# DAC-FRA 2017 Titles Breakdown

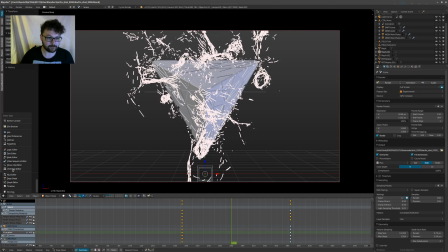So let me open this up real quick and go to the image editor, and hopefully this will be somewhat visible.
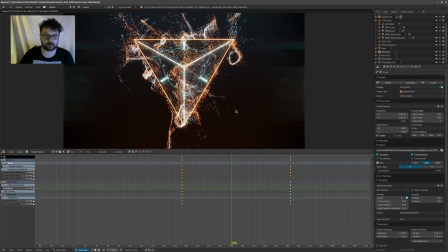I'll try to zoom in and out. Generally, when I'm doing this type of thing, I have more than one screen, so I will have this up on a second screen and have it full screen so I can look at it in full resolution,
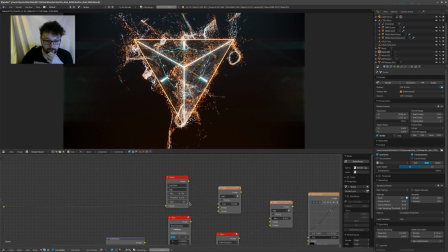and then that way I can see exactly what's going on. So I had some render passes here that I didn't end up using, so I'm just going to throw those out, actually, as not to confuse everybody.
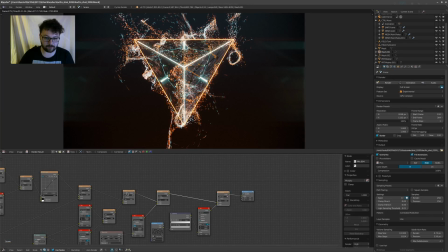And then I'm going to turn off all these mix nodes, and then we'll start at the beginning and I'll show you how I mix stuff in and how it works basically. So mute all of those. There we go.
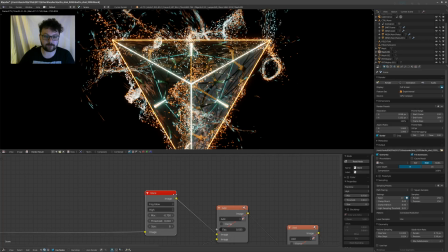So one of the first things I tend to do is add this glare shader in because you know,
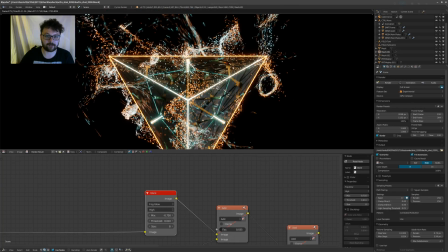if you don't have a glow, then you should definitely look into that. That's the reason why things actually, when you're rendering things and making them,
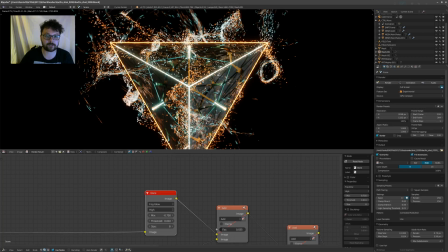compositing them in post-production, and you want stuff to look as if it's emitting light, you need it to glow. That's the only way to give it sort of that convincing look. So I mean, if I turn this off, you can see immediately, doesn't matter what color this is, nobody's like really
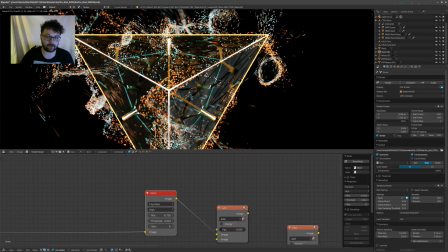able to see that this is glowing and you know, emitting light. So the moment you turn off or turn on the glare again, you'll see, bang, there it is.
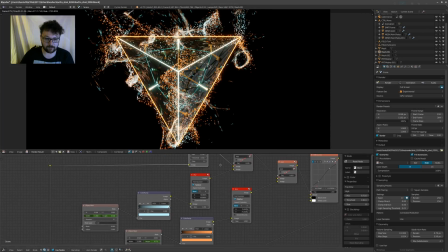The glow works really well. So then the next thing, I'm just going to turn them on one by one and have a look.
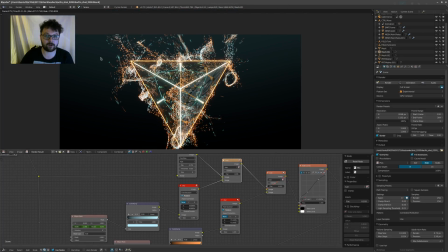So yeah, what I tend to do a lot is add in sort of this fake lighting afterwards. It's a very simple trick, but it really helps to sell the effect. So if I turn on the second one here as well,
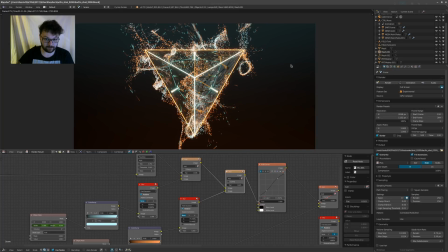you'll see all of a sudden, even though this is blank space, all this negative space becomes more interesting because there's something going on there, and it gives you this hint that there's lighting coming from both sides, and it just fakes it a little bit.
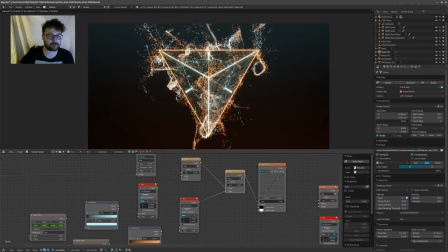And you don't, if you're going to render this stuff with volumetrics, especially if you're doing like animations, it's going to take a really long time. So if you can fake it, it's really, really handy. So what I'm going to do now is just pipe that in really quickly so you can see exactly what I'm doing.
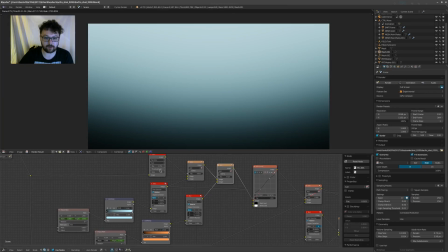There we go. So that's all it is. I'm going to turn off all the different nodes.
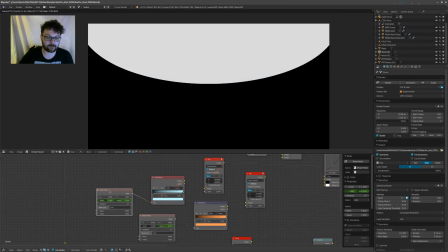So I basically start off with this ellipse mask. It's a very simple tool in the compositor. All it is, it's going to draw a white circle on a black background, which is really cool. So the next part is I just colorize it using a color ramp.
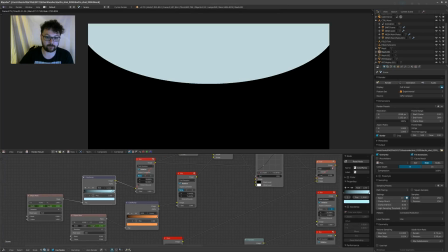Nothing special, I just turn it blue. There's a million different ways to do this. I just like using a color ramp. And then the next thing I do is add in a blur. So that will blur it out.
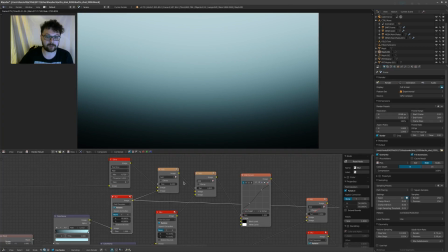It will give me this really nice gradient that I can overlay on top of the image. So let's pipe this back in. Oh. There we go.
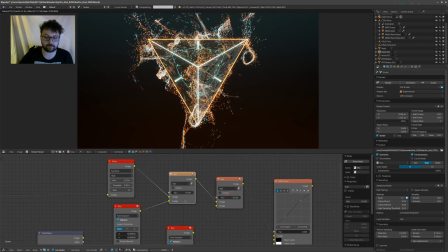And turn this one off really quickly. So then once I put that in, it's just a case of setting it to add.
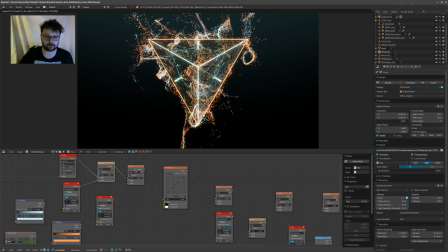So I always use very simple transforms, color transforms like add, multiply, and things like that, because they're a lot easier to manage. And especially if you're working with stuff like Filmic Blender, you want to make sure that you keep everything simple and you're not getting crazy colors and weird things that doing all kinds of math.
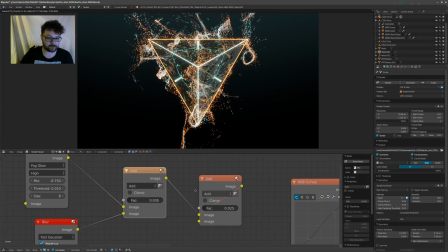Open my camera setting. Yeah, I'll talk about that in just a second. Actually, I can talk about that really quickly right now.
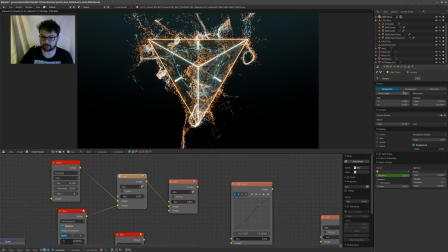So my camera is basically, whenever you create a camera in Blender, it's always a 35mm camera, and a 35mm camera is quite wide, as they say, and it's something that I see a lot in people's work, is that they don't think about the cinematography.
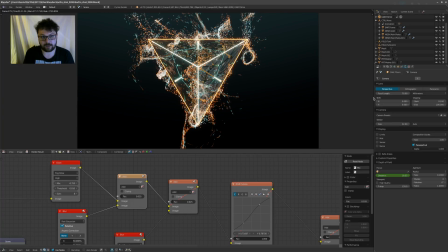And I look up a lot of stuff about cinematography.
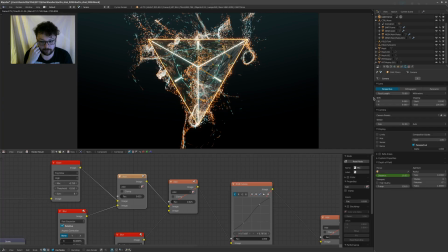I love watching movies, and I've got quite an interest in photography and cinematography in general, and it's really important that you start learning all the different types of lenses, because if you're going to just use a 35mm standard lens in Blender for everything,
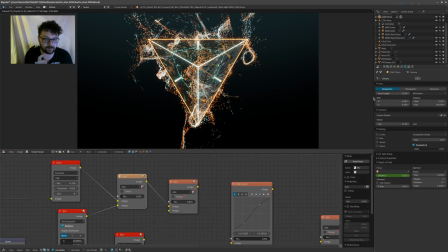then it's just going to start looking really weird and samey. And generally I use a lot of lenses that are like 70mm, 85mm, because you can really focus in on something and it gives you a more compressed look, which gives you a bit of a cooler sort of feel.
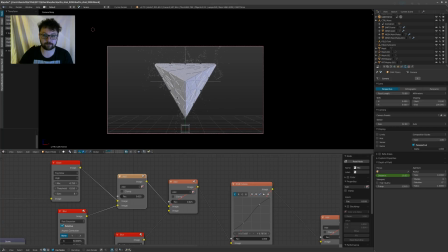So I'll show you really quickly what the difference would be. So if we have the 70mm here, and then I'll get back to the compositing.
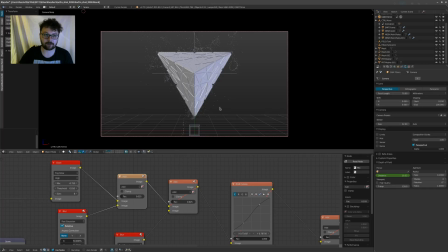Here we go. Give it a sec to calculate out.
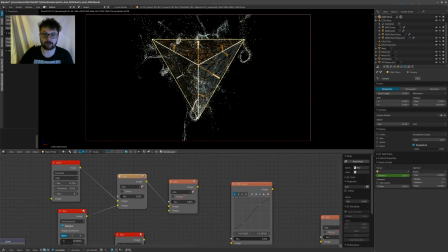Come on, there we go. So this 70mm is giving me a really flat look. If I go back to the 35, which is standard in Blender, and I just move my camera in a little bit, what you'll see is that, and
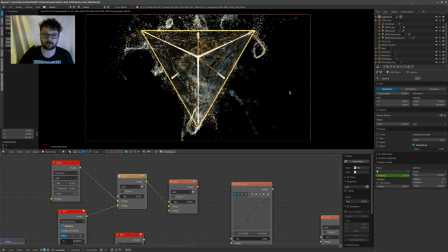peak the distance here. There we go. What you'll see is everything sort of becomes a little bit distorted and pointing out. Now this might not be the very best scene to show it, but generally the way I try to explain it is, if you've ever seen a Beastie Boys music video, you know what a fisheye lens is,
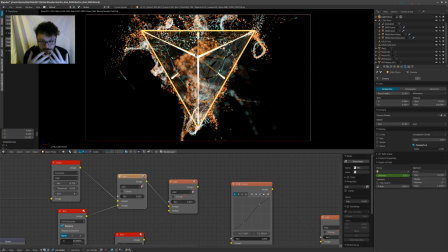where they're like close to the thing, close to the camera, and like it's all distorted and they get close. So the further you go down, let's say I use a 12mm,
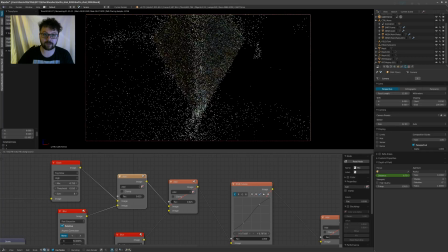the more sort of exaggerated the look is going to be. So now you can see what's going on. If I just change the distance again, I'm actually going to turn this down to 0 for a sec. Now you can see everything gets really, really close, and it just like gets super weird and super distorted.
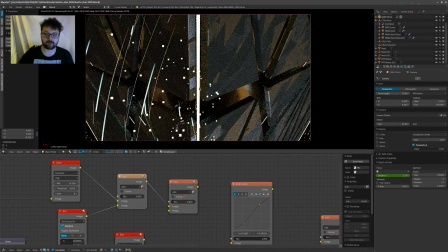So that's generally why I'll use something like a 70mm, because if you go back now and look at that same image,
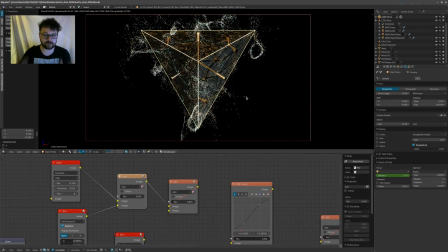all of a sudden you get this really cool static, nice framed thing that works a lot better. So to pick the distance, by the way, is if you hover over the distance and you hit the E key on your keyboard, E, and then just click anywhere, and that'll bring it into focus.
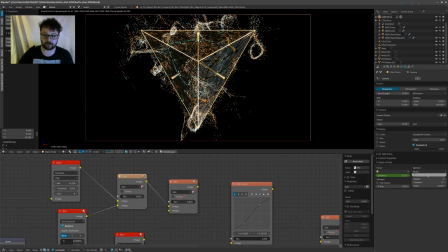And then the second thing you want to do is add in some depth of field, so that brings your foreground or your background, will blur it out, and you'll get a nice focal point. So the reason I use this stuff is you make stuff look really cool immediately.
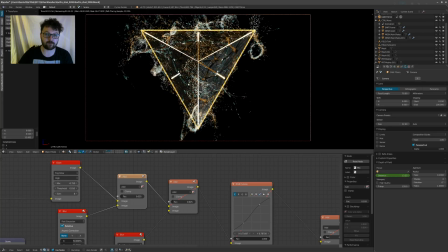And for example, if I click on the point here, then the point is going to be in focus and everything else is going to be out of focus. When would I use a wide lens? Let's say if you're, it really depends on the project, honestly.
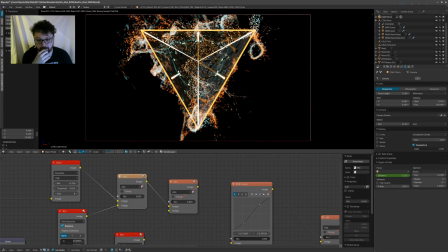I found that I use more, like less wide lenses and more sort of telephoto lenses in 3D. It depends on your scene. I'm trying to think if there's a good reason why to use a wide lens.
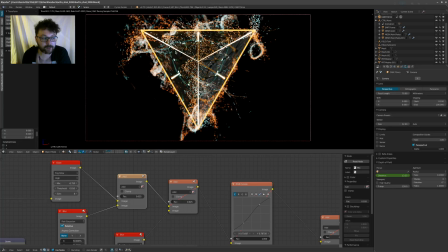Oh yeah, if you're doing architectural stuff, for example, and you need to show an entire thing, I don't know if I can show that yet, but I did a project recently where I had to show a really big window and there was some stuff in the foreground,
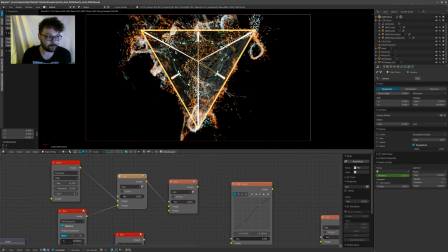and it was just like an architecture render. That's when you want to use a wide lens, because you want to convey the whole scene, you want to see everything. And once you get into something, you really want to focus on something and make it sort of look cool or be really close to it and get a lot of depth of field going,
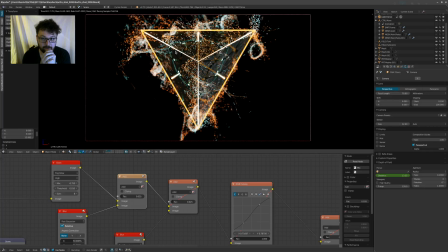then I'll generally switch over to telephoto. It's just unfortunate because even if you look at like the standard 3D view
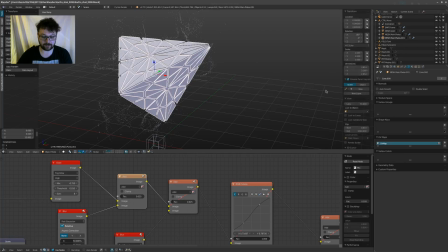here, I even set that to a telephoto lens. So this view over here is normally set to 35.
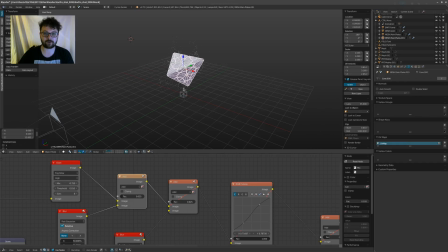So this is what Blender's view looks like, and you can see the grid is already getting really distorted. So I generally set this to 70, and now you get almost, it's not an isometric view, but you get sort of a nice, yeah, I think it's a nicer viewport.